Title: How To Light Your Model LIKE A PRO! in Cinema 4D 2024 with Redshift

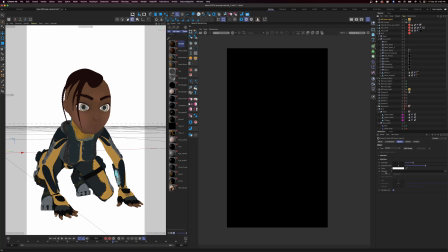So you click on your dome light and you grab your texture and you drag it on to your tag,
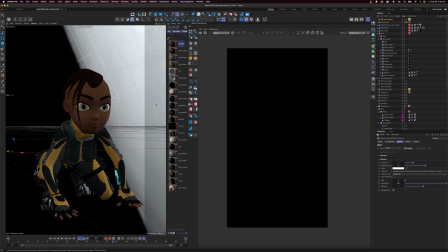and that's going to automatically allow you to control your HDRI and your dome light from their parameters and settings here. So now we can go into the tag and go to the plus library, and that'll open up.
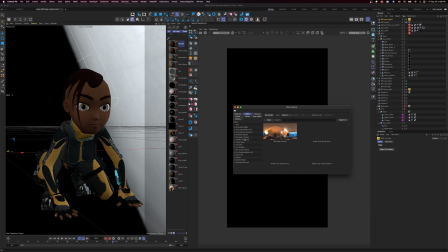And I can pick from any HDRI that I have in here in my plus library. So I'm not going to go in there. The one I have here works just fine. I just want to use it to fill my shadows in for the second. So let's go with that. Let's turn on Redshift and see what our render looks like so far.
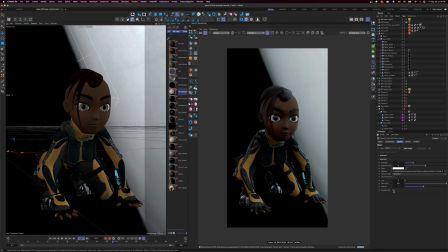All right, so after we turn off the background, we can get started on our lighting.
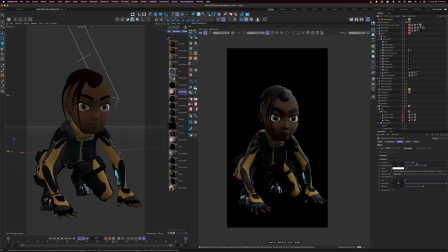We don't want our dome light to contribute too much. So I'm going to just adjust that and dial that back. I just want to use it to fill in my shadows just a little bit. And I'm going to go with a dark mood on this one, so hopefully you guys will like it.
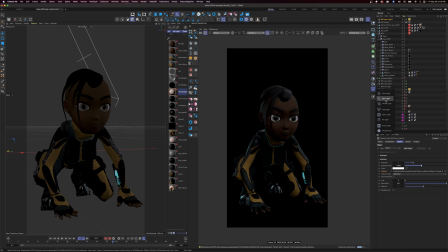Our first light I'm going to add in will be our key light. All right, we're going to start with the area light here and add it into our scene. Let's name our camera. So let's call this main cam Nova. How about that? So now we know the name of our camera.
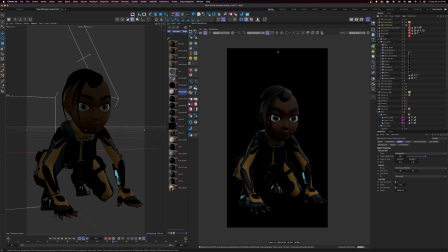We can come into this drop down box here and lock it on here so we can move around in our viewport. So let's go over here and grab some of these objects and turn them off because we don't need to see them in our scene anymore.
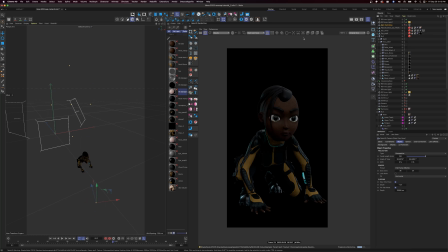So let's hide the camera. And these lights are from the previous scene I was playing around with, so let's turn those off as well. Come down here, and there you go. And as you can see, those were kind of contributing to our scene as well.
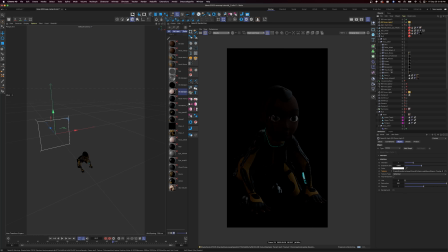So let's go back to our dome light and just turn it up just a bit. Name this our key light. Key light. And let's move the key light in front of Nova.
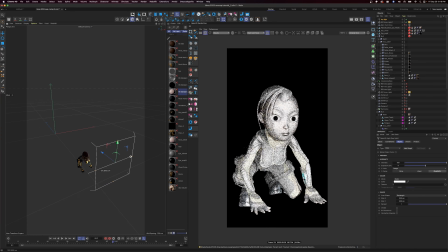And let's see what we get. Let's get it over here to the side. We want it to be a light that's illuminating from up in the air,
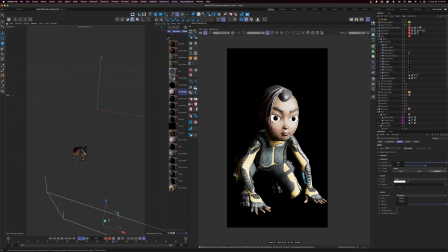kind of wrapping around her face. So let's move it off to the side and rotate it. All right, so let's rotate that around just like that. Give it an angle. I want it to be completely straight on. So it kind of wraps around her face like that.
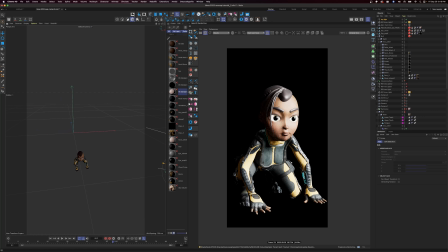It's a little on the hot side for me for the mood I'm going for, so we can always dial it back up. So let's turn that down just a bit so we know what we're doing with each and every light that we add. All right, cool. It's a nice key light.
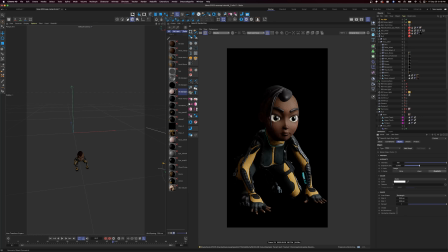Now I want to actually go to the reverse side and we're going to add a fill light. So what the fill light's going to do is kind of fill in the left side here and kind of give us some definition on this side of her face.
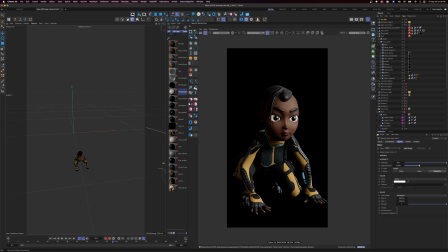We don't want too much because we're going for a dark mood, but you'll see what we can get with it. All right, so let's add another area light in here, and this will represent our fill light. So here we go, area light. So we're gonna move this area light in the front of her on the left side
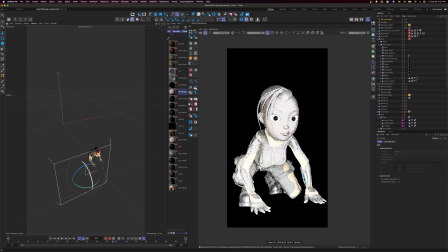and rotate it just a little bit. We're going to back this off of her and make it a lot smaller. So let's hit T for scale that down.
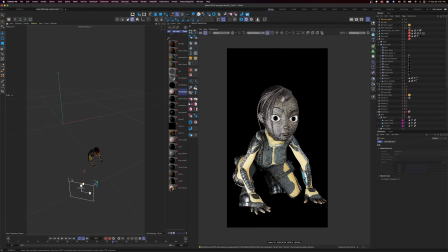Just give her a nice little fill on that side. Don't necessarily want it to be that bright, but let's check our positioning. It's coming from really low, so let's raise that up a bit. All right.